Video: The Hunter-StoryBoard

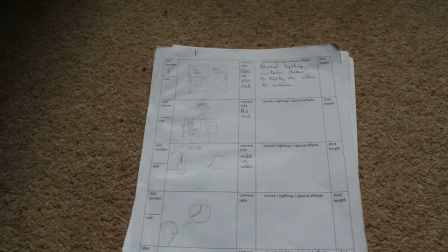this is the storyboard of the Hunter, and let's get right into it.
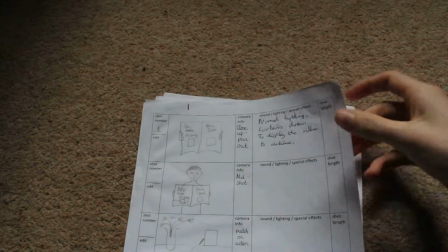So our first scene is a close-up shot of a prop that we made of a newspaper,
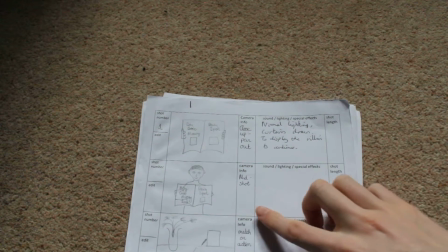and the character holding it is the mother, and you can go see her character profile if you want to learn a little bit more about her.
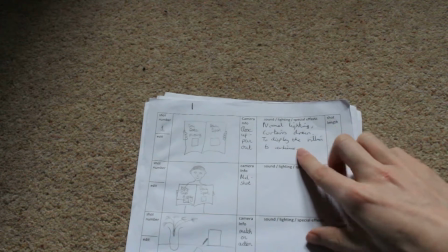It was a close-up shot and we wanted to pan out of it. Now we wrote the lighting and what the character was wearing
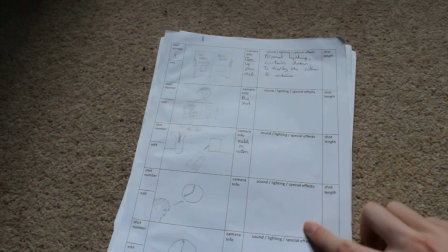so that in the other scenes or shots we didn't have to do the same.
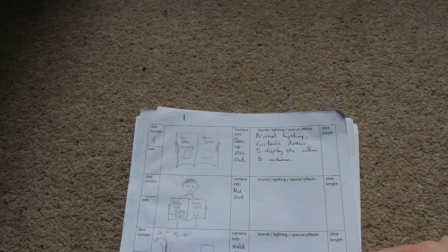That's why these parts are empty.
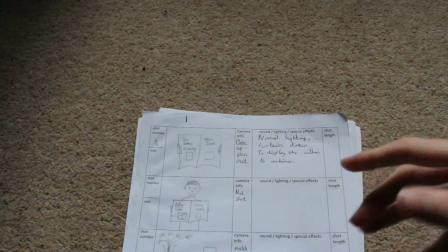Now we wanted to, on the newspaper, to write something along the lines of "The hunter has killed again,
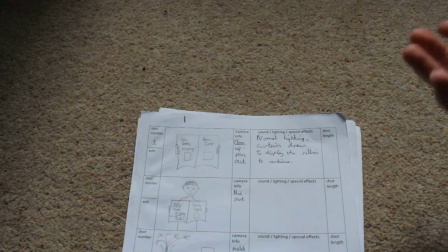the hunter is striked again, someone dead at the hands of the hunter," something along those lines,
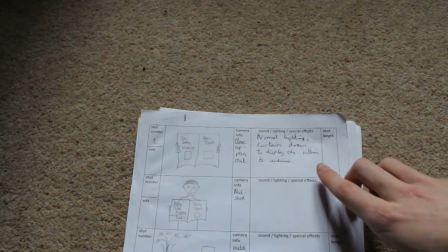so that it displayed to the audience that the villain is the hunter straight away from the first scene.
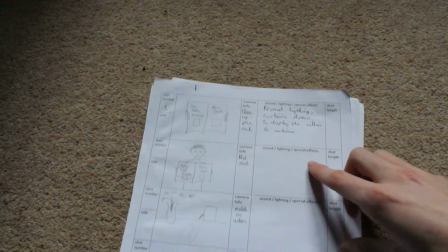And we would leave it long enough so that the audience could actually read the newspaper. So the next shot was a woman, the mother character, holding the newspaper.
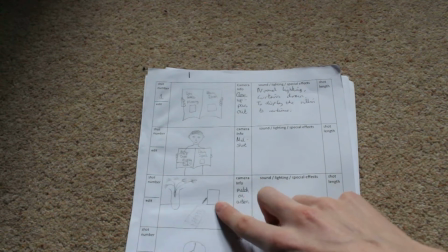It was a mid shot. It was an over shoulder shot of her reading the newspaper and her placing it down.
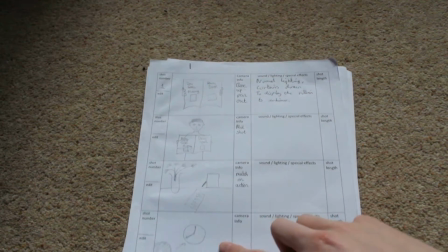Then we did a match on action shot
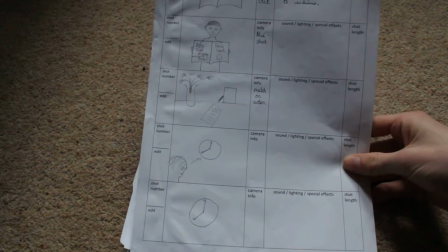of her turning her head towards the clock,
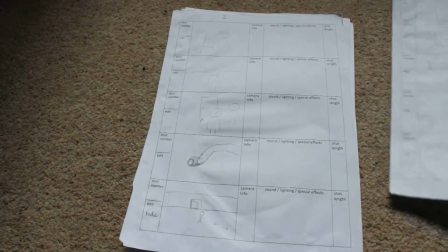and then a close up of the clock to indicate that she needed to leave or that she was in a hurry.
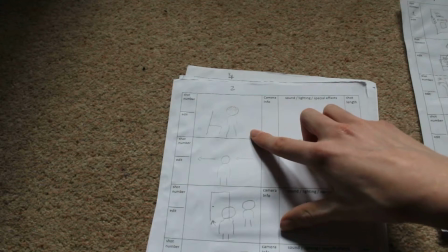Once again, it was the same scene, so it was the same lighting. So then we did a shot of her standing up, and it was actually, these two scenes are actually a long take.
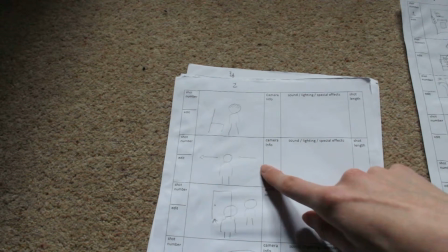And she stands up and then she leaves, but it's a pan across the room because the room was large enough for us to pan across,
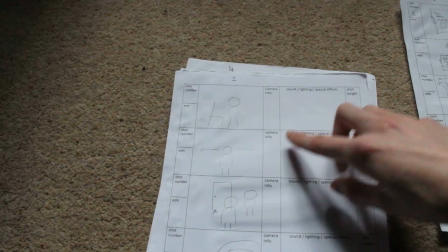and she leaves and she heads towards the door and exits.
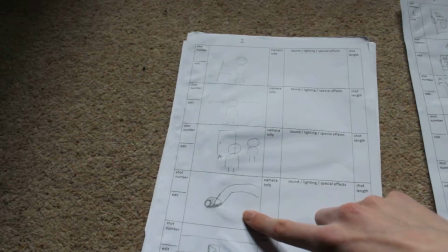It's a close up shot of her on the handle, and then she leaves the house.
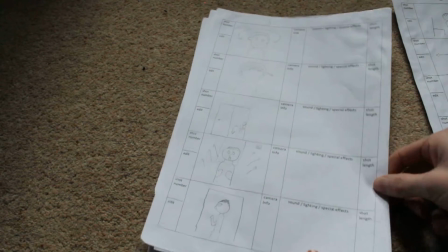And it's an establishing shot of her leaving the house. We then do a cross cut to a boy upstairs, and this is our boy character, the son.
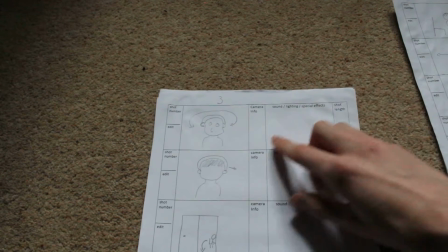You can see his character profile as well.
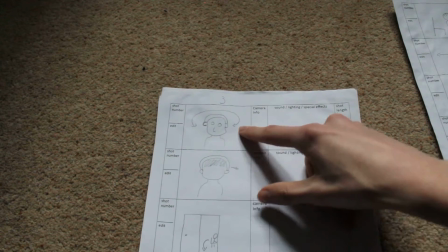We did a 180 shot, so it would start on the front of his head and it would do a 180 degree turn to the back of his head,
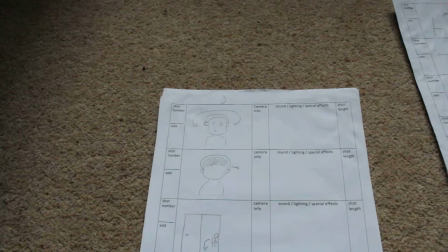so that we would actually see the background from the front of his head, which would be his bedroom, and then when you get to the back of his head, you'd see the background as the video game he's playing.
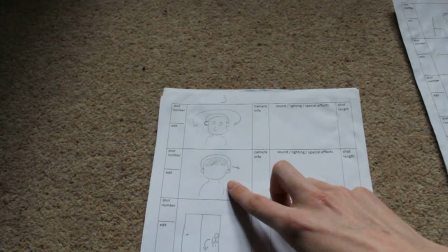From the back of his head it was a pan across to see his reaction when a noise was made.
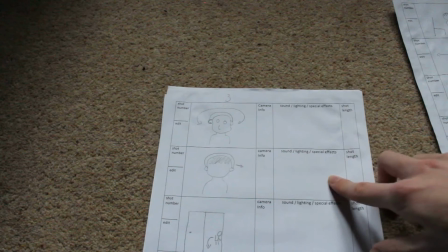And we should have wrote in noise made in editing to remind us, but we didn't.
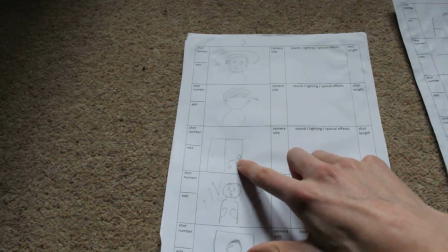It was then a cut to a door, and we would see his face turn towards the camera,
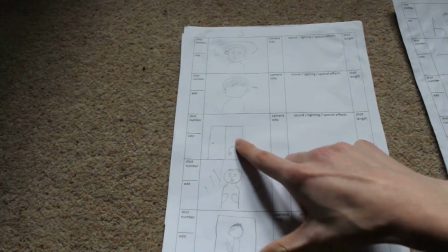and he would slowly get up and leave the room.
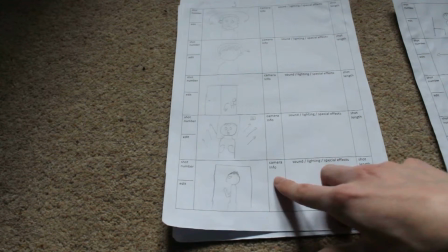We were able to do a side shot of him leaving the room and walking down the corridor.
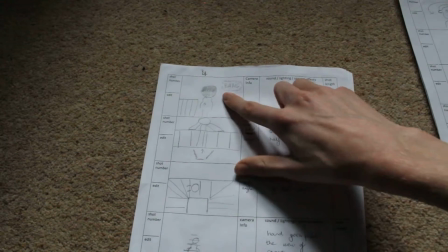Then there was actually a bang when he reached the corridor,
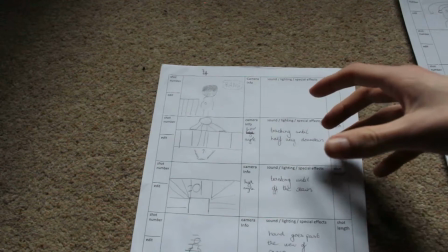and we were able, because it was the staircase, we were able to do low shots, high shots and pans.
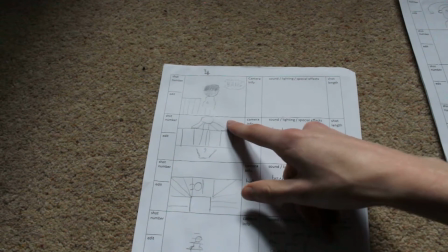So when he heard the bang, it was a very quick match on action of him
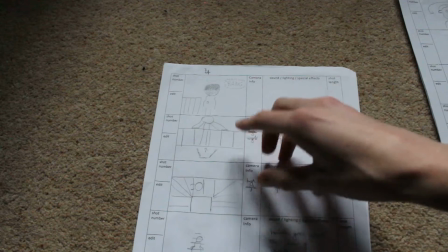going down and looking downwards towards the noise downstairs, and this bit here is the camera pointing upwards towards him.
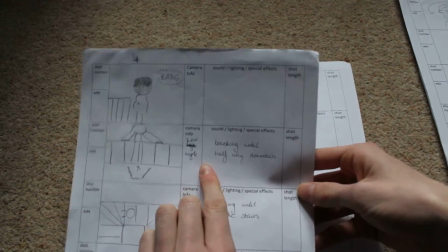So once again here it says low angle, tracking until halfway downstairs.
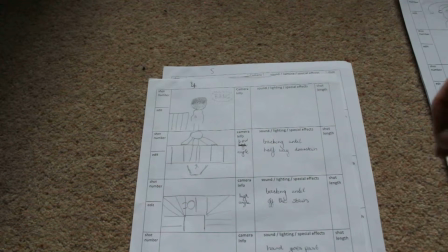So as a high angle we were able to see him walking downstairs, and the change of angles made him seem different in the different scenes.
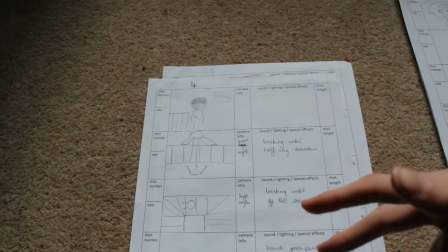For example, in the high angle he seemed very vulnerable and small, but from the low angle he seemed powerful.
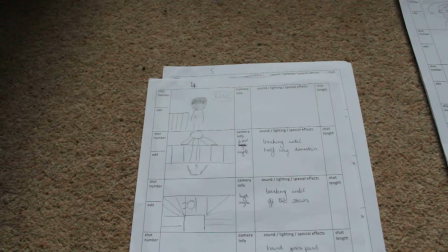So the change and the switch of character as he walks slowly downstairs towards the sound,
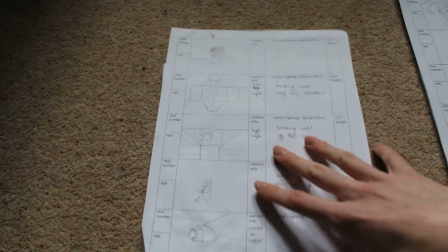which gives the idea to the audience that something is wrong.
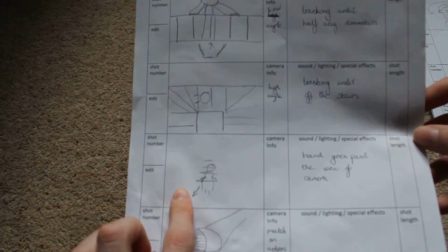So this is a bad image here, and this is a bad image of him walking downstairs and him opening a door handle.